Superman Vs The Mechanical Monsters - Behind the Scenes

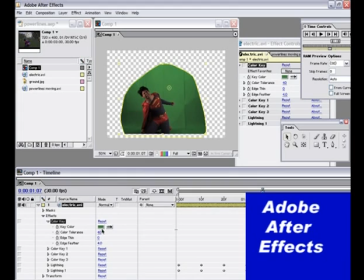[4:12]
So as you can see right here, I have this shade of green, and it takes that much out when I selected it.
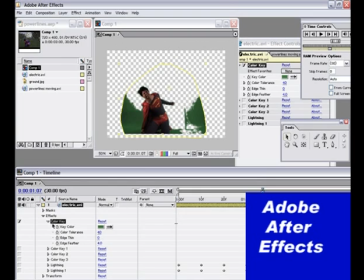[4:20]
Now we still have some more green, so I have to use another color key, and then that takes out that much more, and I still need some more out, so I use another one.
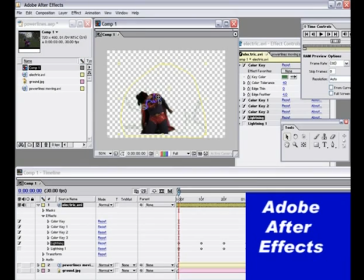[4:30]
But these points here are, like I said, where the lightning starts and ends, and so every few frames I have to move the points around a little bit to match the movement of my body.
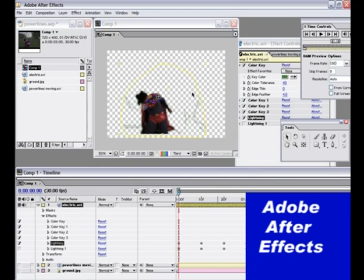[4:44]
So I see these 2 points, watch them, see how they move along with my shoulders. And so I did that again between the two hands. So
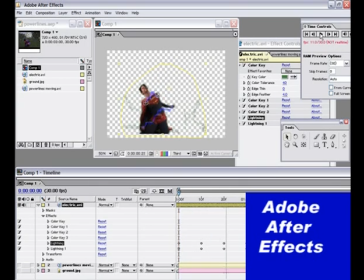[5:00]
now it looks like electricity is going across my shoulders and across my hands.
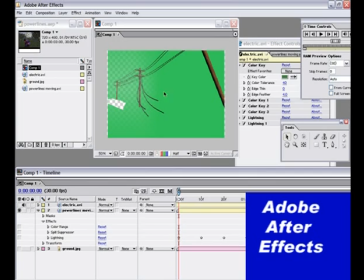[5:07]
That's what I did with that, and then like I said, I had the power lines matching the movement of the body. It kind of looks funny here because there's nothing in front of it. So that's that, and I went ahead and got rid of the green screen.
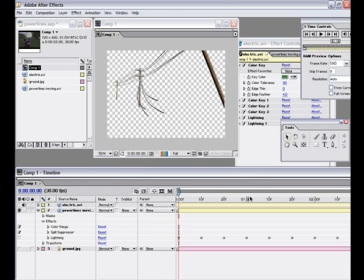[5:22]
So now we have the power lines without the green. And I went ahead and put the lightning in there. I didn't put lightning on every line here. I just put one bolt to emphasize that the lightning's coming from the power line.
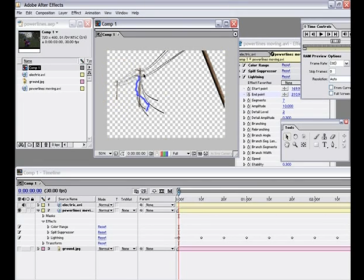[5:38]
So it's pretty much just following the lines. It's not really attached to any certain one. So this is what it looks like with Superman in front of the power lines.
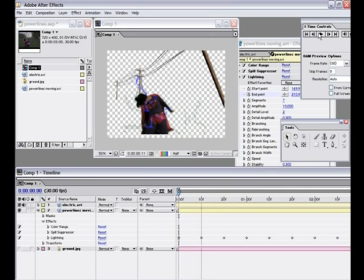Okay, and last but not least, the final background. And there's no special effects or anything that I did to this.
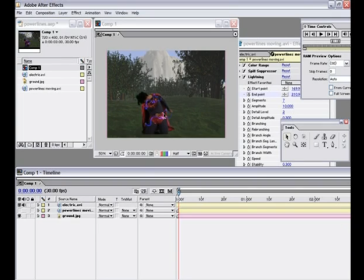[6:06]
It's just a background that I set at the right angle in order to overlap and make it look believable. So now we have the power lines here in front of the background, and Superman is in the very front. It's in the layer system here. So now we have Superman getting electrocuted.
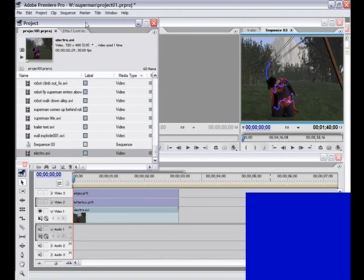[6:34]
Okay, now we have Adobe Premiere, the program that wraps it all together. This is the editing program I use, and
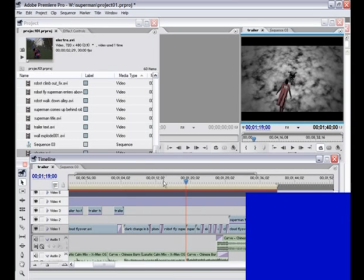[6:45]
I'm editing what you're watching right now, as a matter of fact, on this Adobe Premiere system.
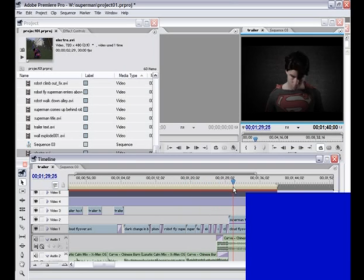[6:51]
It's you can add special effects and just put everything together.
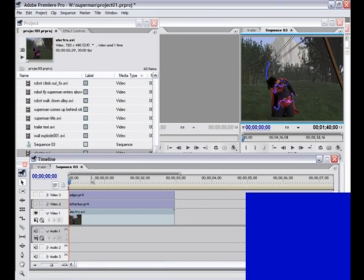[6:56]
I'm going to show you a further detail at how I give the film the way it looks. As I mentioned before, I was wanting to give it a look like Sky Captain in the World of Tomorrow, and that's one way I was trying to do this.
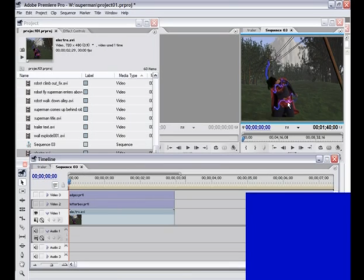[7:14]
Okay, I already mentioned how I put the scene together. Now, to give it the 40s look, I give it a few filters here in Adobe Premiere.
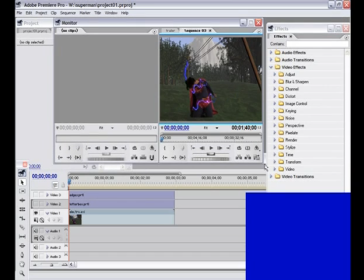[7:24]
First thing I want to do is kind of give it a black and white look.
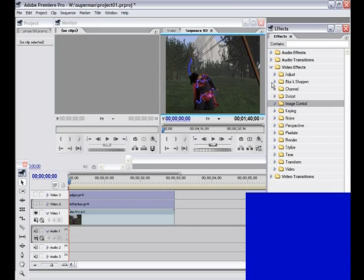[7:30]
Not totally black and white, but we will definitely take the saturation of the color way down, and I do that by putting a color balance filter on there,
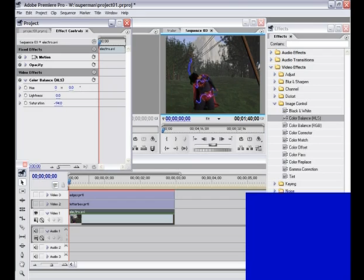[7:47]
and saturation, I take it way down, and you can see it turns it almost black and white. So we'll give it a little bit of color, just a hint. Just to give it a feel.
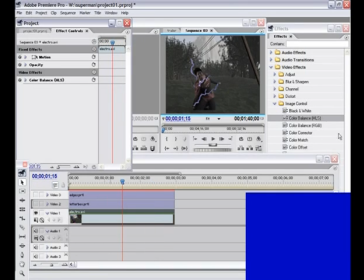[8:01]
And so now, okay, it's black and white, but when you go to a theater, you see a movie, it's real grainy. It's film grain, and I'm not sure what causes that exactly, but I'm going to try to duplicate that here.